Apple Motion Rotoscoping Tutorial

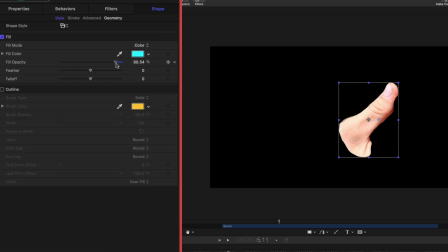8:11 Let's go over to style and let's juice up the fill opacity that we dialed down earlier. So now we have that thumb at full opacity. That's a very important step. Now let's turn on our full screen video shot.
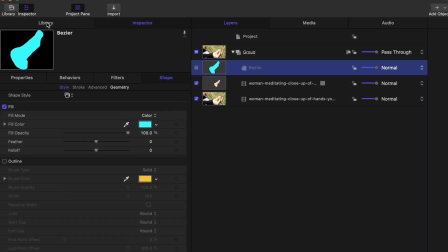8:26 And now let's add on our visual effects. We're gonna head on over to library. We're gonna go to particle emitters,
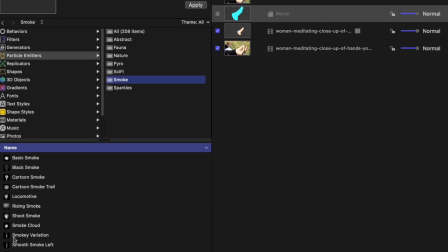8:32 smoke, and we're gonna grab this smoky variation and I'm gonna drag it in my project pane over my full screen clip and under my cutout thumb. And we want to drag it in the timeline to the very beginning of our bezier.
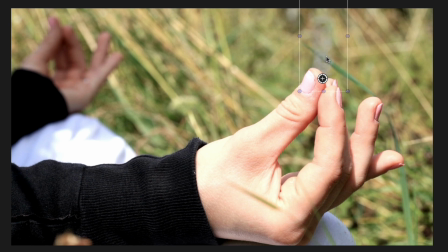8:45 And I want to reposition it so it's coming out from under that thumb when she's rubbing her fingers together.
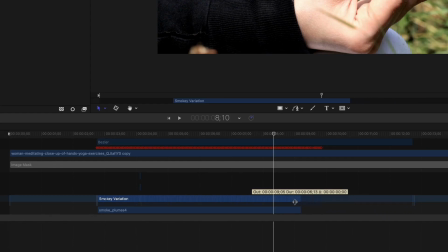8:55 I want this smoky variation to end as she starts to pull her fingers apart.
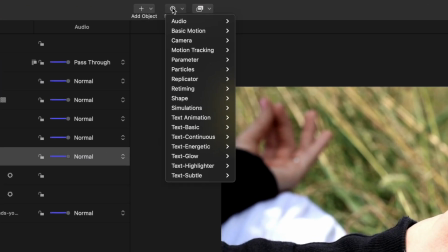9:00 We're going to add on a behavior to this. So basic motion, fade in and fade out.
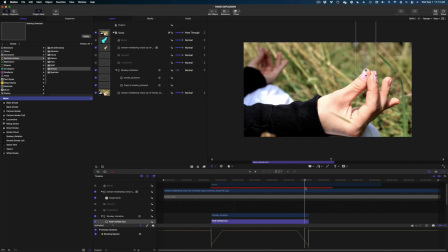9:06 So it fades out at the end there. And now we're going to add our fireball.
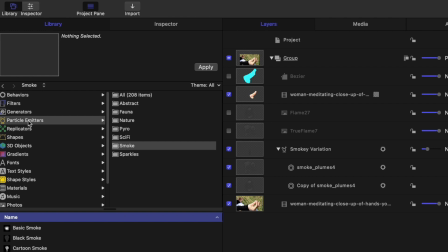9:13 So again, we're back in the library, particle emitters. This time we're gonna go up to pyro. And we want this one here, this first one called Big Blast.
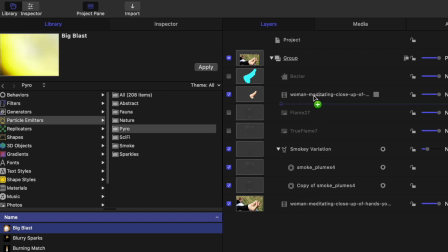9:24 And again, I'm going to drop it over my full screen video, but under my cutout video.
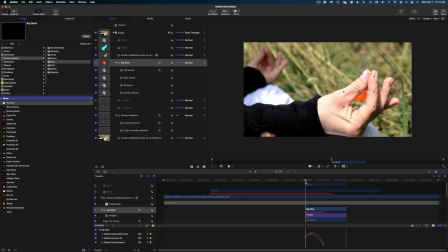9:32 And I'm gonna reposition it right there. What do you guys think of that? So I'm gonna make a few adjustments just to keep this a little cleaner. First of all, I'm gonna select Big Blast in my timeline.
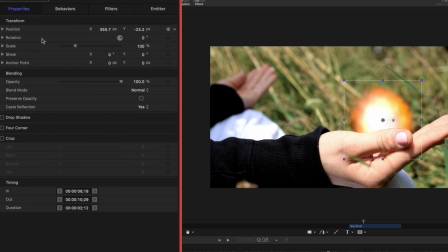9:45 Let's head on over to Inspector, Properties. I'm just gonna dial down the opacity a little bit so it's not so saturated.
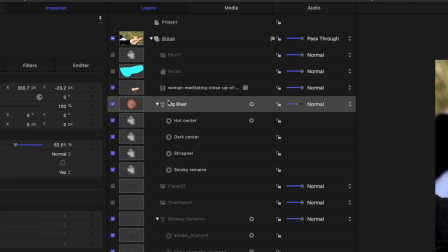9:56 And then the other thing I'm going to do is I'm going to select my bezier in my project pane.
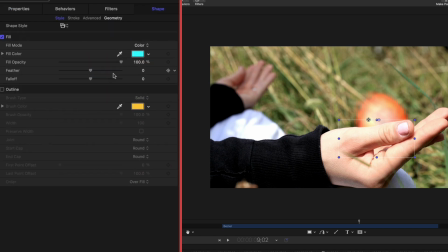10:01 I'm going to head on over to shape in my inspector window, and I'm going to dial up the feather just a hair on that bezier. And then I'm going to crank up the fall off over 100.
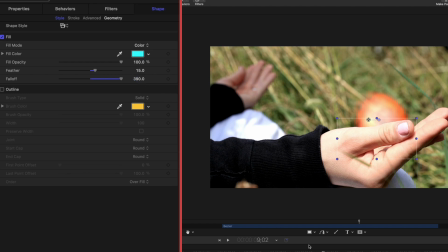10:15 And it just gives us a softer edge that I think is helpful.
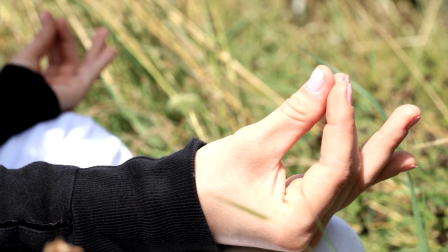All right, guys, there you go. That is your rotoscoping tutorial. It's so labor intensive. I personally try to avoid rotoscoping whenever I can because you can see how much work it is, but doing it with patience and really keyframing every single frame is the key to success in rotoscoping. There's no cutting corners in rotoscoping if you want a good result. If you guys like this video, let me know, give me that thumbs up. What else do you want to see a tutorial on? Because I read all of your comments and that's where I get my ideas. Thank you so much for creating with me today, and I will see you again.